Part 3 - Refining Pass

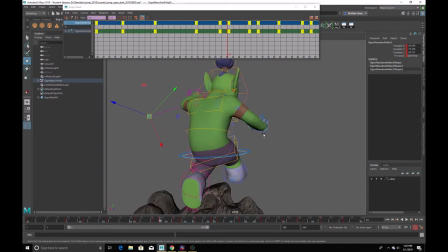12:37 Ever so, maybe even that elbow's coming up a bit more. Maybe this guy could be higher too.
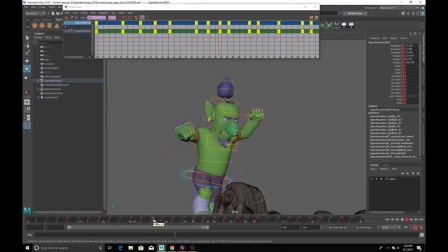I just don't want them wobbling around, that's all.
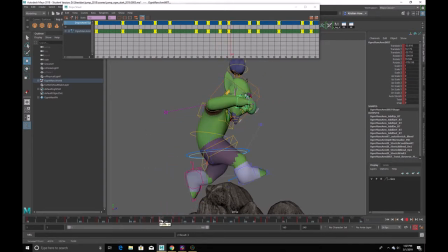Start the elbows coming down first.
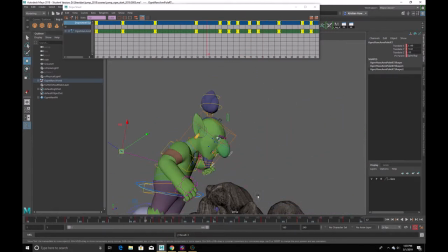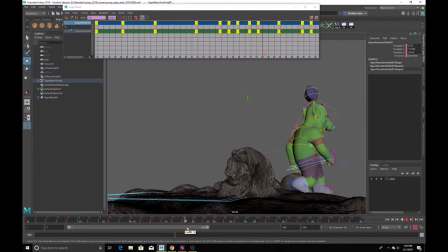Yeah, there's just some weirdness going between these poses here now that I'm gonna have to fix up just a bit.
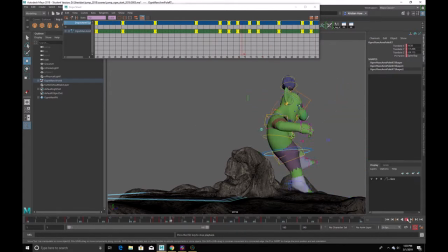13:37 A little bit of a twisty twist, if that's a thing.
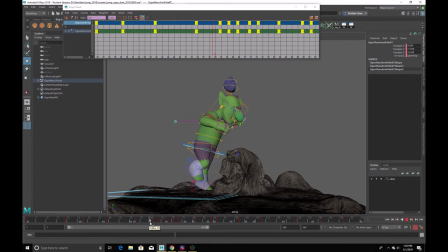13:53 So, you know, it's getting there. I think we can go a little bit faster into the jump now, and I think we're losing that sense of hang time.
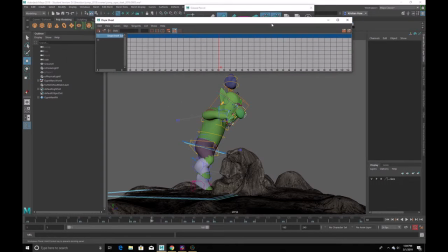14:02 Now, one thing I could do to move things around a little bit more easily is going into my view mode and turn on scene summary. I actually don't have to have any keys selected to modify these things. So I can just go in and select,
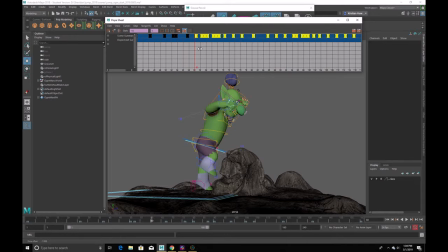14:16 you know, in the dope sheet up here, and if I think, you know, that could be just a frame or two faster in through here, I can just go and do that and see what happens. Whoops, not go backwards.
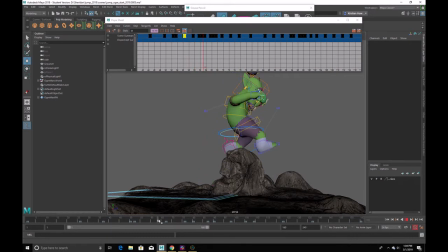14:37 And then, you know, the hang time, maybe I want that a little bit in through here, just a little bit longer. And then coming out and into this landing here, I want this to be a little bit faster.
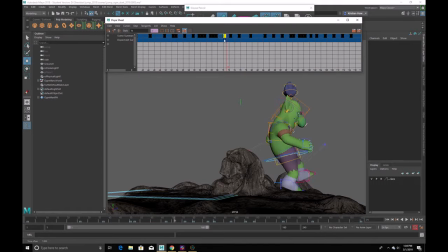14:50 So I might just move some of these together, so it's a bit faster coming out of the hang time. Now I think this is the hang time here. Nope, right in through here. So this could be faster here. And maybe I'll just spread these three out just a bit.
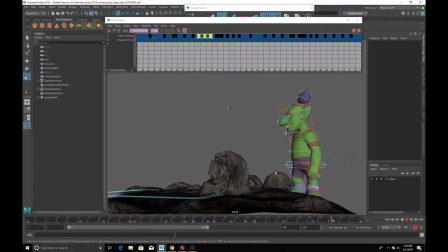15:14 Alright, it's looking a little bit better. Right, just like the bouncing ball, right? Because it's faster going out of the bounce and faster going into the bounce, but when we're going through the arc of the bounce, you know, there's going to be a little bit more ease in,
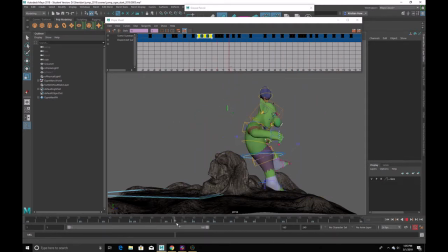15:28 ease out. Now, it's a little bit floaty on the landing, so I want this to be a little bit faster from here to here. So from here to here. All right, and that's this fairly spaced out section here. So let me just grab everything after that.
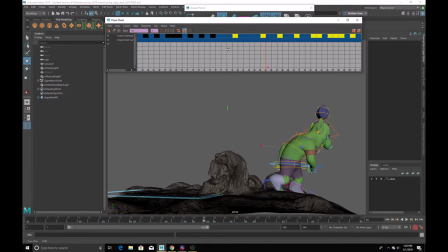15:48 And I'll just make these just a little bit closer together. Alright, let's see what happens now. Cool. Alright, that's looking a little better.
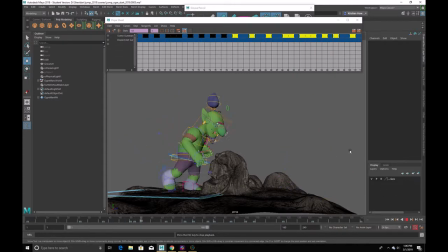Alright, I'm just getting bombarded with emails. Okay, so I still think we can get more squish and squash, squash and stretch,
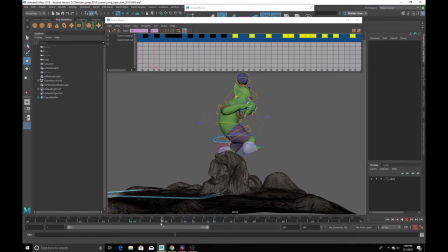16:25 tomato, through this, and
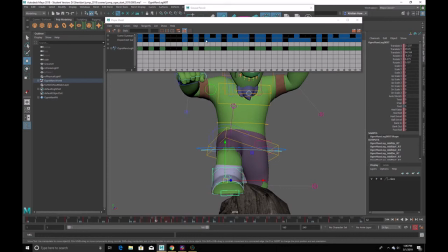16:29 it might be a matter of just refining or replacing some of the keys that are there,
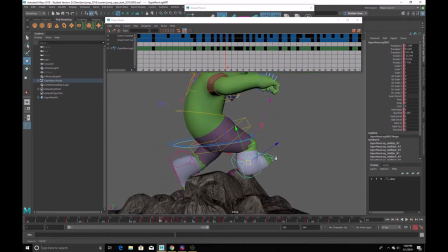16:35 but I think we could definitely push this further here.